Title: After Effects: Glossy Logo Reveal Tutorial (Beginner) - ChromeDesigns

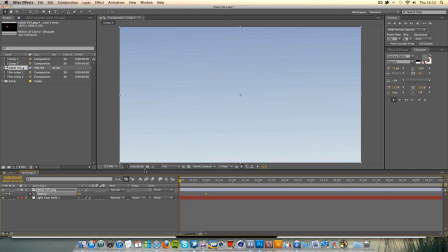4:09 That's It's all a bit bland, so we're going to add a Gaussian Blur.
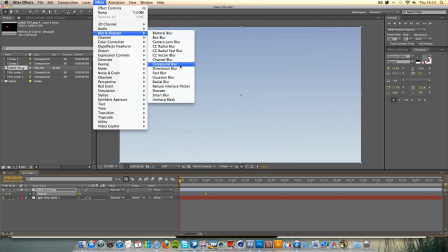4:13 So I'm going to go to Effect, Blur Sharpen, Gaussian Blur, and at the start,
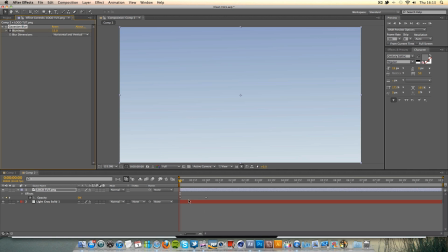4:20 I'm going to keyframe it to about 15, you can see what works best for you, and after two seconds, I'm going to make it zero. So there's going to be still a blur while it's completely in opacity, and I feel this adds quite a nice effect to it, as opposed to it all coming in at the same time.
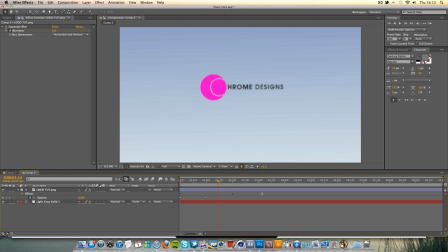4:39 it's got a kind of feel that it's kind of focusing in nice appeared but it's still together in the focus so once that's done we're going to make the reflection so to do this we are just going to duplicate that layer so command D and I click the wrong key but it still
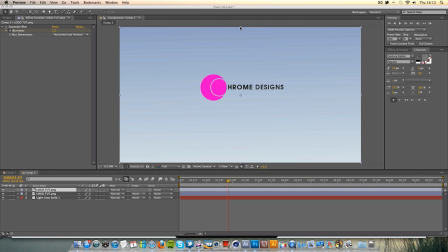4:58 managed to duplicate so that's fine I'm just going to reverse it I'm
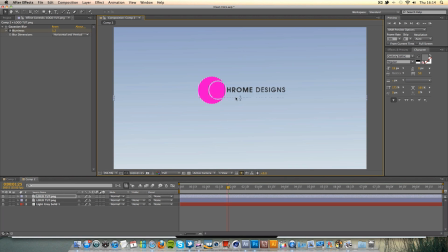5:04 set yeah I'm just gonna drag down on the top just to reverse it. Drag it down a bit, hold shift, keep it in alignment. That would do.
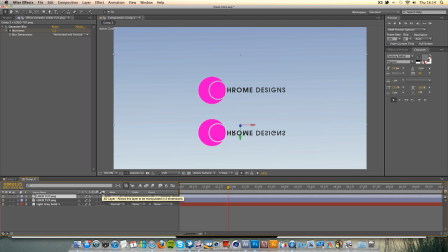5:16 I'm also going to make this layer a 3D layer by ticking the 3D boxes you see here. If this is not showing, just press F4 and it will change from the tabs for you.
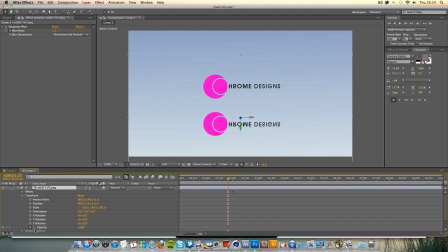5:26 So once that's done, you'll see new effects and that's Z rotation, Y rotation and X rotation. Obviously, if you turn it off, they disappear. And what we're going to be working on is we're going to work it on the X I'm going to change it to about
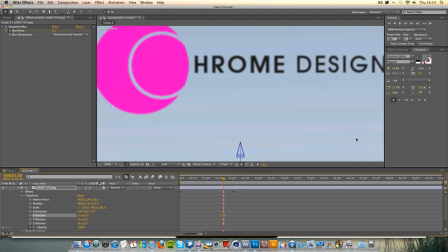5:42 minus 60 and that gives a kind of effect that it's kind of got a nice shadow going on.
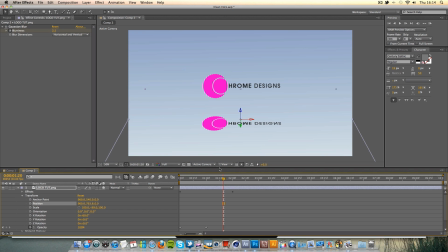5:51 I'm going to lower it just a little bit like so. One thing I'm going to do is I'm going to go to the effects on this though and under the Gaussian blur you see that we keyframed it so it's zero there.
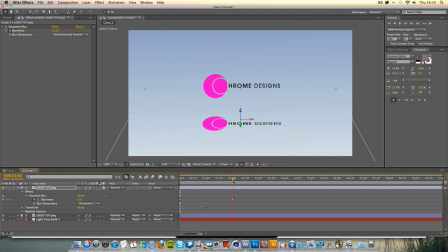6:05 So it comes in completely blurred and it's going to come into zero percent blur but we actually want it to be blurred because it's a shadow so we're going to make it come into a blur and I'm going to change it here and do what we think looks good in fact no second
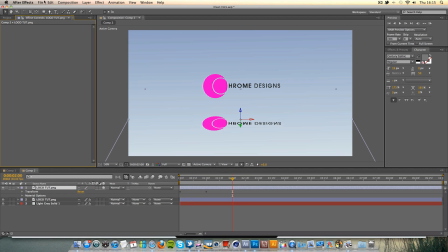6:20 thought I'm going to scrap the complete idea of a blur because it's a shadow so I'm going to add it again I have some reason I don't know if ctrl Z just delete the keyframes apologies so just delete these keyframes that's not a problem but we're going to alternate the blurriness to about
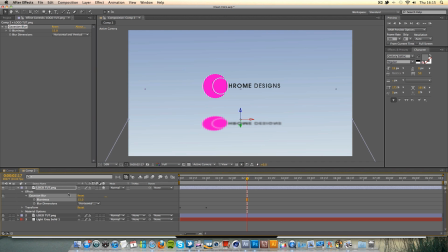6:38 i don't know keep we'll keep it at 15 we'll see what that does and we're going to change the opacity as well you notice how we change the opacity just click t again and obviously this comes into zero zero 100 opacity rather which means it's full opacity which we don't want that because
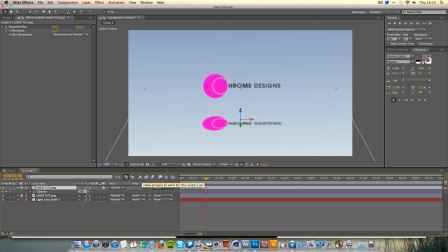6:53 it's a shadow so it needs to be nice and faint so i recommend something about 20 so it comes in from nowhere and fades in and that's looking quite good for the shadow. I want to say I might just crank up the blur to something about say 20, not 2, that is shocking.
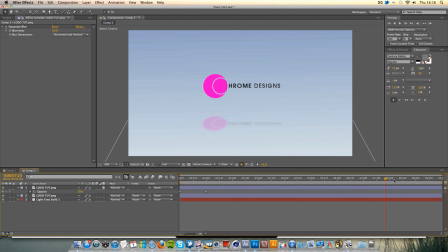7:14 20, there we go, we've got a nice blur going on. So there we have it, it's nice and revealing. So that's pretty much stage 1 clear. So the next thing we're going to do is we're going to make the little sub, the text that comes down.
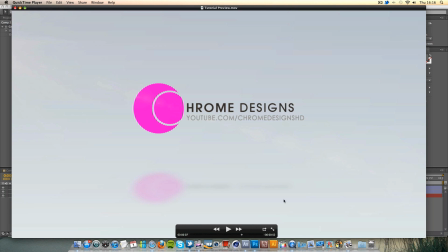7:27 In my case, it's my YouTube URL. So, I'm going to make a new text layer.
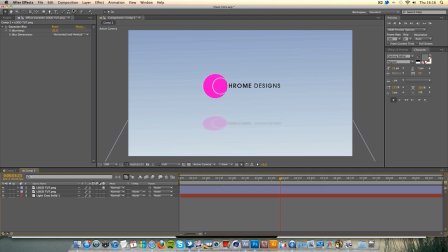7:35 Apologies. A new text layer. Whack it in there. And I'll try and type out my username, YouTube URL, without any errors.
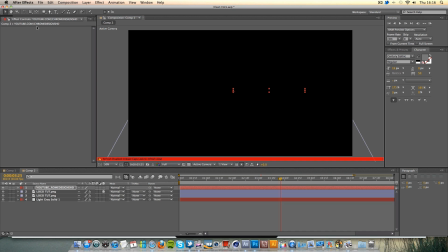7:47 My hands are still cold. I've been out for a while. So, excuse me if this doesn't flow as well or I make a few mistakes or whatever.